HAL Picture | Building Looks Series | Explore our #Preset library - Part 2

My name is Martin Roux. I'm a cinematographer and one of the creators of Diachromy and Diaphony, distributed by HAL Picture. In this video, I will show you some of the look presets of Diachromy. This is a second overview of the looks of Diachromy. And let's start with 4 new presets.
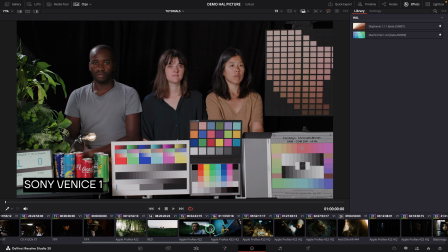Like on the first video, I've got a timeline with a large number of shots at my disposal.
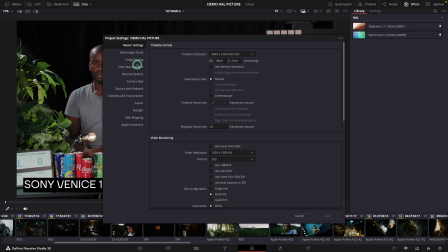That timeline is still color managed in ACs, as you can see here.
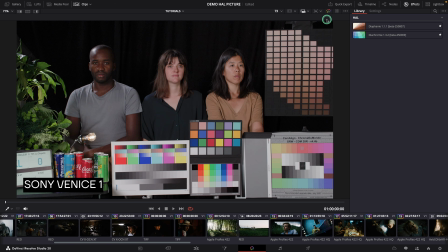And I'm going to put the look in timeline so we can
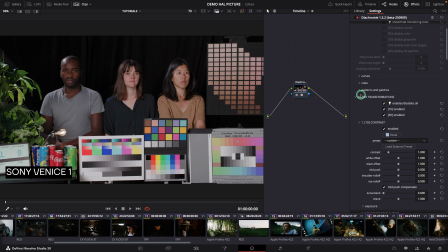see the effects on all the clip of the timeline.
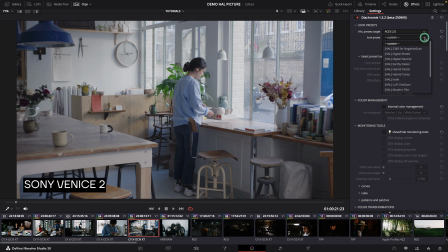The first look we're going to see is called Modern Film Look. Let me apply it.
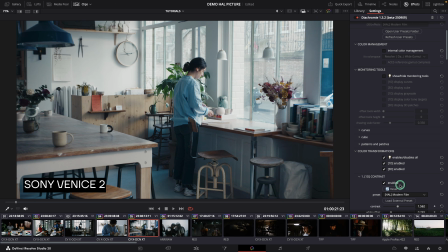Unlike the Vision 3 look, Modern Film Look is a generic film look that borrows some stuff from Kodak universe, but
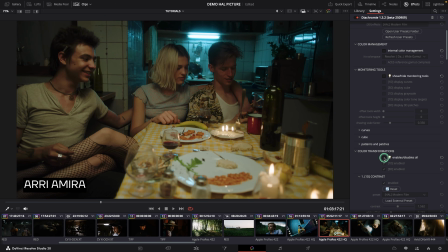without being like accurate and precisely sticking to the Vision 3 aesthetic.
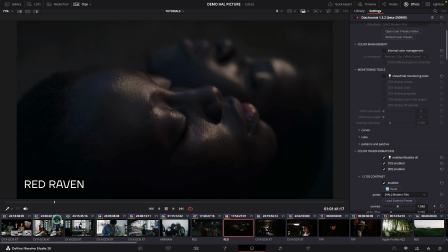One particular feature is that, as you can see on that chart, the
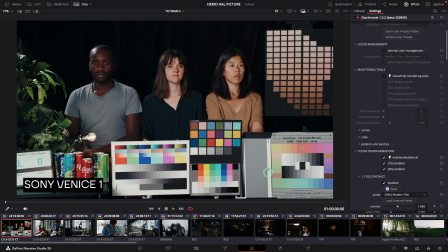red become more orange and the yellows are also more orange, but without matching the Vision 3.
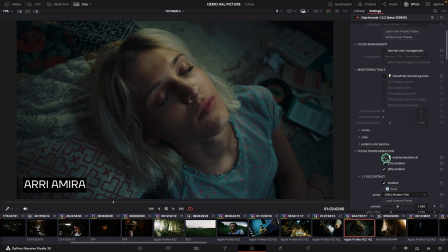This results in a very photogenic skin tones, as you can see on this one, for example, or this one,
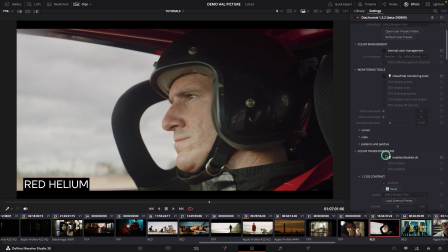still very photogenic, with a nice color separation, just like Kodak,
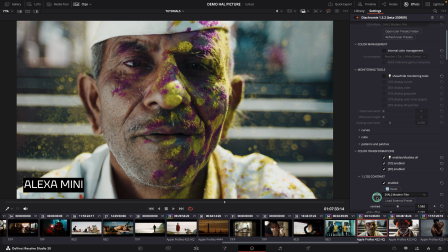but the saturation are less pronounced than with the Kodak emulsion.
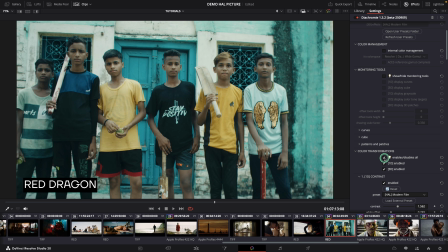In fact, Vision 3 often appears like surprisingly saturated to many people. If I switch to Vision 3 like that,
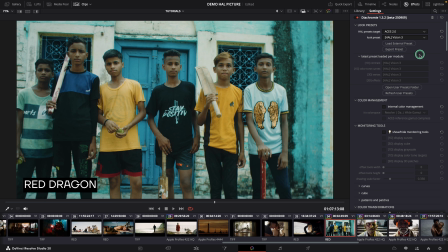you can see the colors are like very vivid, in fact.
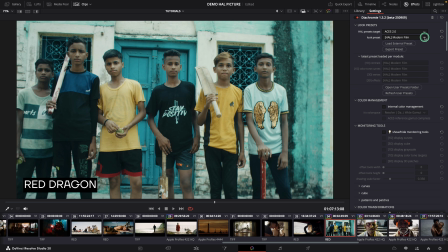So Modern Film Look is like much more muted in terms of saturation, because we often prefer slightly faded color to exaggerate, in a way, the characteristic saturation of film, like the compressed saturation.
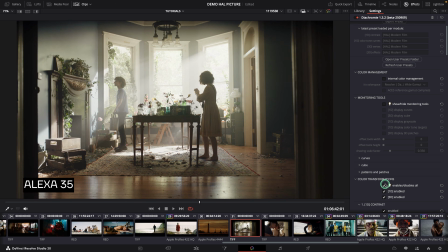So Modern Film Look has slightly more desaturated color with an overall hue in the midtone that is a little bit greener, which corresponds somewhat to a contemporary representation of film.
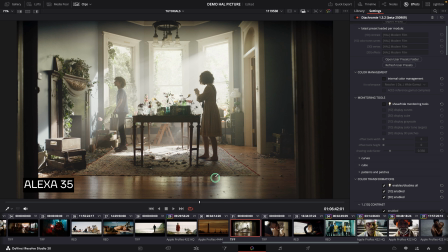Not necessarily faithful, but quite pleasing. There's also a very high compression of highlights that we are very happy to apply to a digital camera. You can see that on those exteriors.
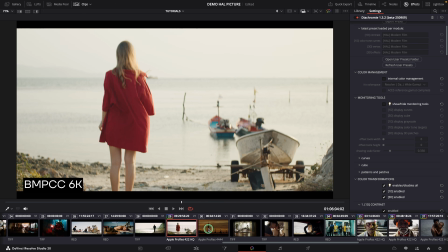And I can show you the curve, which is in fact even more compressed than
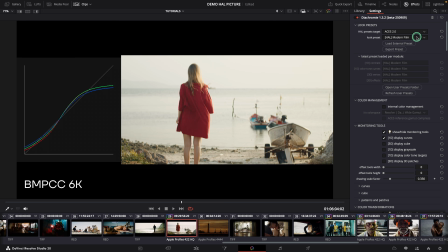the faithful Kodak look. Because in fact we are happy with that kind of huge highlight compression for digital camera.
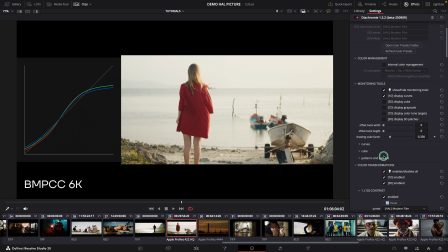So that's a really like modern vibe of film look. The next look I'm going to show you is called Indie. Indie has a much more pastel palette with some very distinctive features.
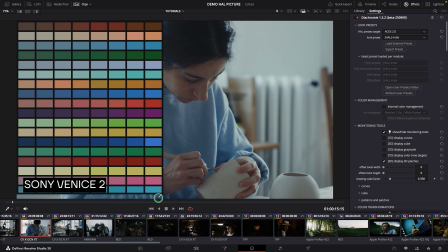As you can see, Indie has a very pastel color palette. If you take a look at Modern Film Look right now, or at the Kodak one, it's much more vivid.
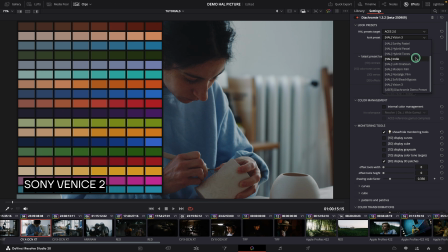And here is Indie. It's very pale. And one distinctive feature is that the yellows, instead of turning orange, turns to a greenish yellow.